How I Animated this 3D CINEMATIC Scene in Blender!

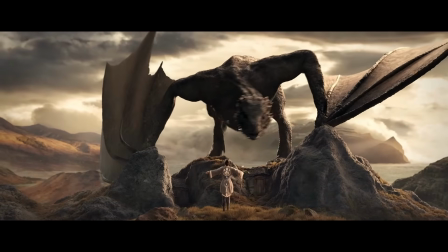0:00 In this video, I'm going to show you how I made this dragon animation in three weeks.
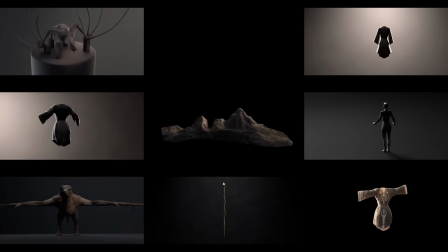0:04 This was created for the internet's biggest render challenge, and I'm going to walk you through the steps of how I created it using Blender.
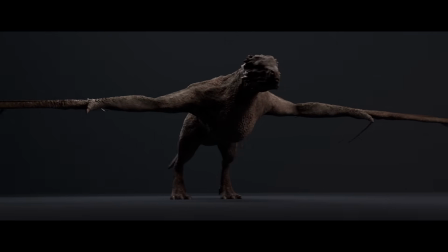0:10 Okay, so the first job was to sculpt and animate the dragon. We need to make sure the proportions are right for when we animate it, so we sculpt and rig a lower res model first.
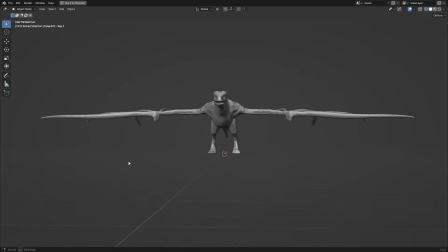0:19 Using references, I blocked out and sculpted the base shape.
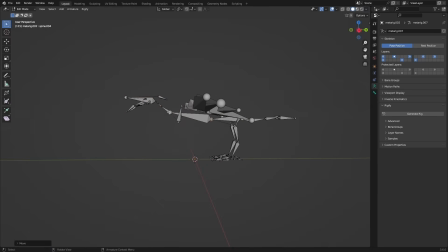0:22 I could then add an armature using the bird preset in Rigify, readjusting it and deleting the parts I didn't need, as well as adding a new setup for the arms and wings. Rigify is really versatile as you can add new bones and in pose mode, you can select one of many types of bone chains or limbs, and when you click regenerate, it adds all of the relevant controls.
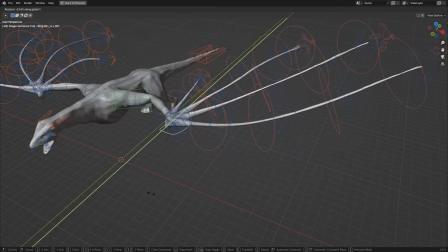0:41 To create the wings, I added an arm setup and then parented multiple tail bones to it for the controls of the wing.
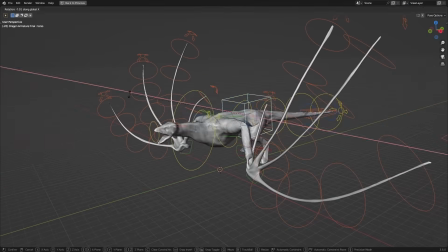0:47 From here, I could test and adjust the proportions of the dragon and the rig by posing it in different positions.
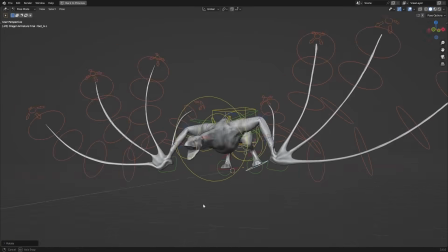0:52 You can do this process really early on due to the low resolution sculpt. When I was happy with the proportions,
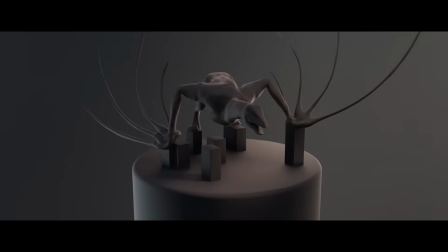0:58 I hand animated the dragon, blocking out the key poses and working out where I wanted to add the slow motion, before gradually refining the motion until I was happy.
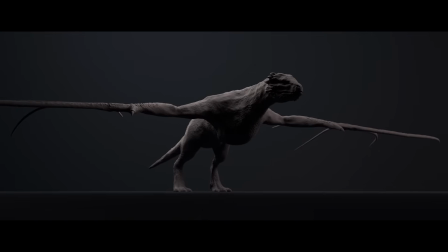1:06 Now using various dragon and creature sculpting brushes, I was able to create a high res sculpt of the dragon,
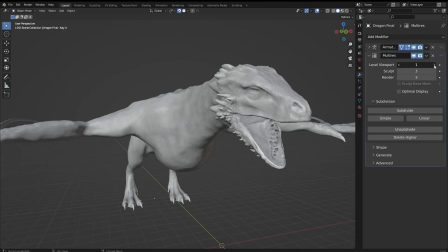1:12 before re-topologising the mesh, subdividing it a few times with the multi-res modifier,
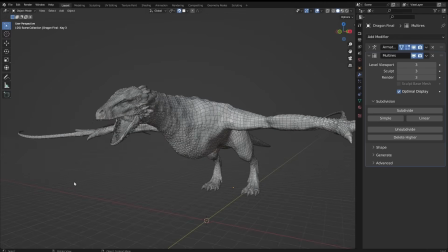1:16 and shrink wrapping it to the original sculpt to get the dragon details onto the re-topologised mesh.
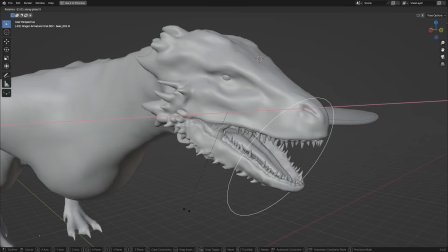1:21 This could then be UV unwrapped, where I took it into Substance Painter and textured it. The mouth, teeth, and eyes were additionally sculpted and textured using some noise and procedural textures.
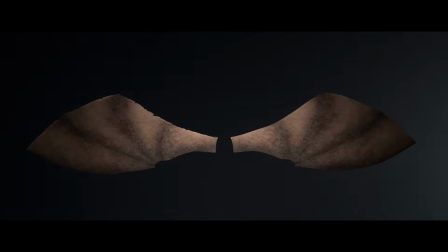1:30 The wings were a low-poly mesh with detail sculpted in using a multi-res, and again textured in Substance Painter, mixing in a translucent shade to let some light through.
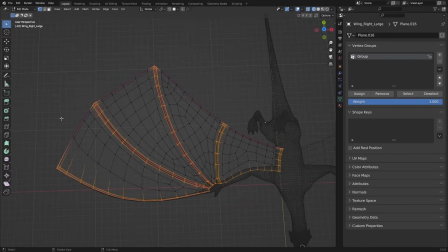1:39 I could then use a cloth simulation attaching the pin group vertices to the wings using a surface deform modifier,
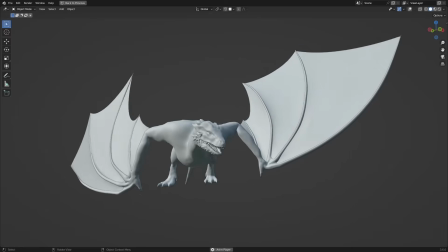1:45 and using the shrink setting in the cloth sim, it would maintain the wing shape as the armature moved.
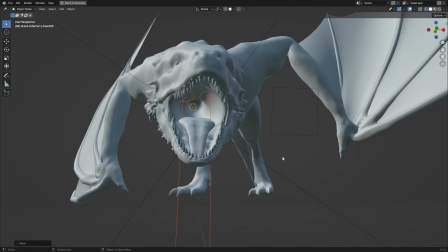1:49 To add the fire effect in the mouth, I added three lights increasing in brightness, and a plane with a noise texture that refracts the light to create a heat distortion effect.
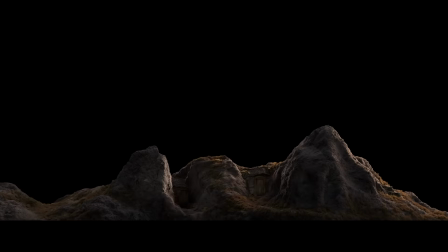1:58 Next was the terrain.
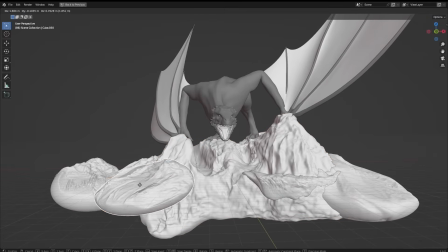1:59 I subdivided some cubes and sculpted different parts of the landscape to fit in with the dragon animation and the overall composition, adding detail using rock brushes.
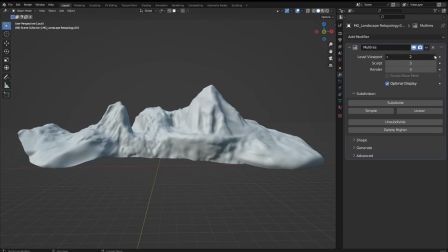2:08 I could then re-topologise this, adding the detail again using the multi-rose modifier, all to make the scene run smoother.
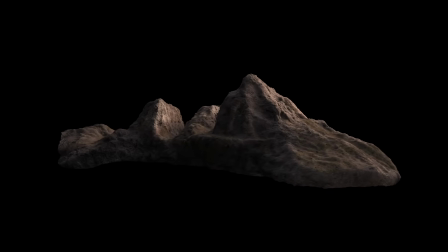2:13 Using textures from Polygon, I created various rock and grass materials with texture painting and noise masks for the landscape,
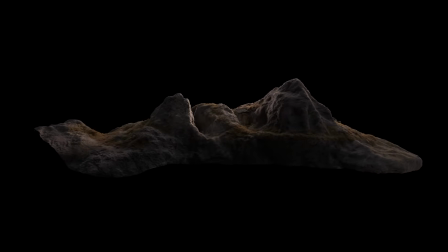2:20 and the small huts were created using various Megascans assets. I then used the Geoscatter add-on to paint on different grass layers and plants to add extra detail.
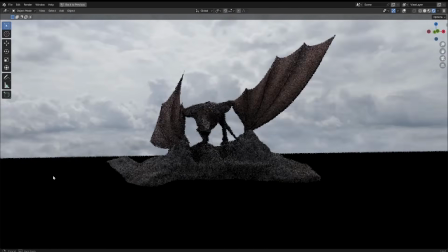2:29 To light the scene, I used an overcast HDRI,
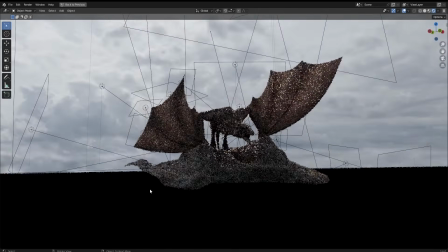2:32 then added lots of carefully placed area lights to add a sunlight glow coming from behind the dragon, and some large planes to create more shadow on one side.
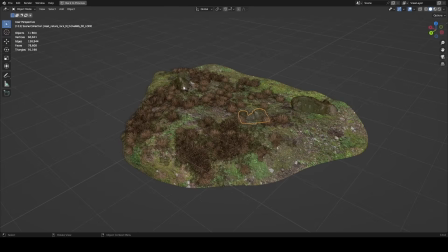2:40 The same overall process was used to create the foreground landscape, sculpting, retapologising, texturing, and scattering plants, and using Megascans rocks to create the foreground parallax effect.
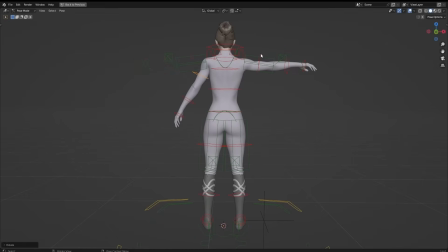2:50 Now for the character. This was just an adapted mix mode character that I connected to a new Rigify rig.
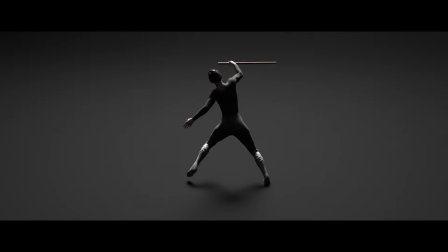2:55 I then animated them holding a staff to fit in with the slow motion.
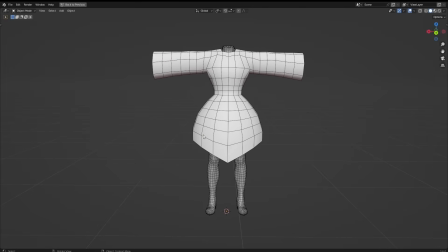2:59 To create the cloth simulation, I made a low poly mesh of the clothing and created a low poly collision mesh for the character. I was able to keyframe the speed multiplier part way through in the simulation settings to match the slow motion of the scene.
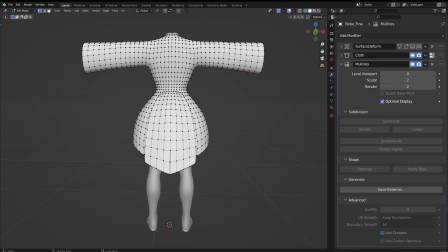3:11 This low poly mesh was used to get the overall large movements. I could then duplicate this mesh, subdivide it, and sculpt on some detail with a multi-res.
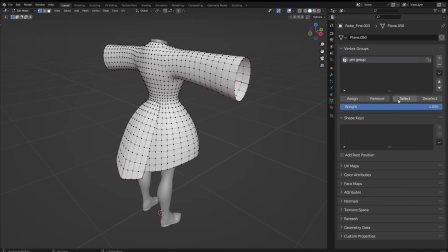3:19 Then similar to the dragon wings, I could pin it in various areas to the low poly mesh and then simulate this cloth.
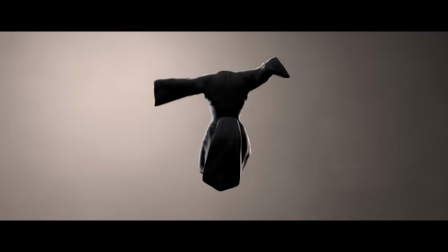3:24 This meant it would create smaller detailed folds and waves, but would still follow the main movement of the cloth.
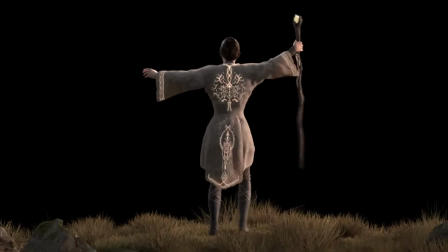3:30 This was UV unwrapped and given a pattern texture. To add the glowing markings, I exported the UV image texture, marking where the parts of the cloth are,
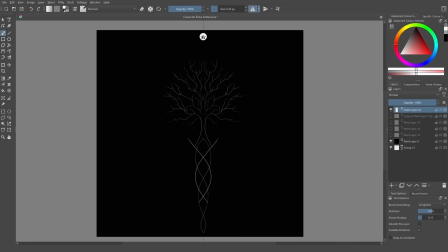3:38 and using the free software Krita, I could paint on some symbols and markings symmetrically with various brushes,
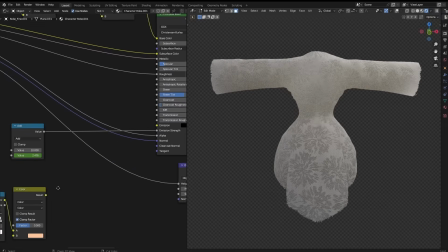3:44 which could be exported and plugged into an emission shader in Blender.
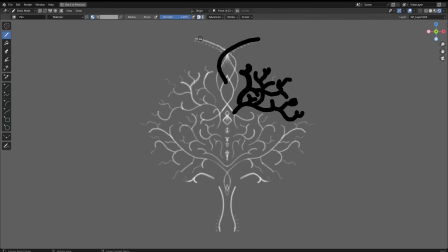3:47 To add the growing effect, I imported the image into a Grease Pencil Blender file and was able to draw various masks on top of it.
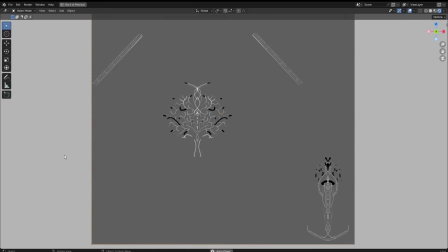3:54 Then using the Build modifier, it would shrink the masks making the markings appear.
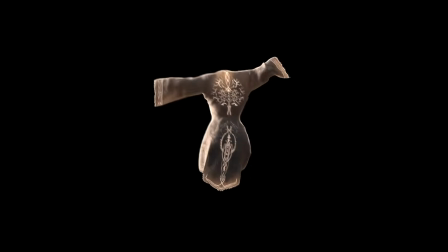3:58 This was exported as an image sequence to add into the robe material emission, which played out during the animation. A translucent shader was also mixed into the robe material so the lights would add a subtle glow to it.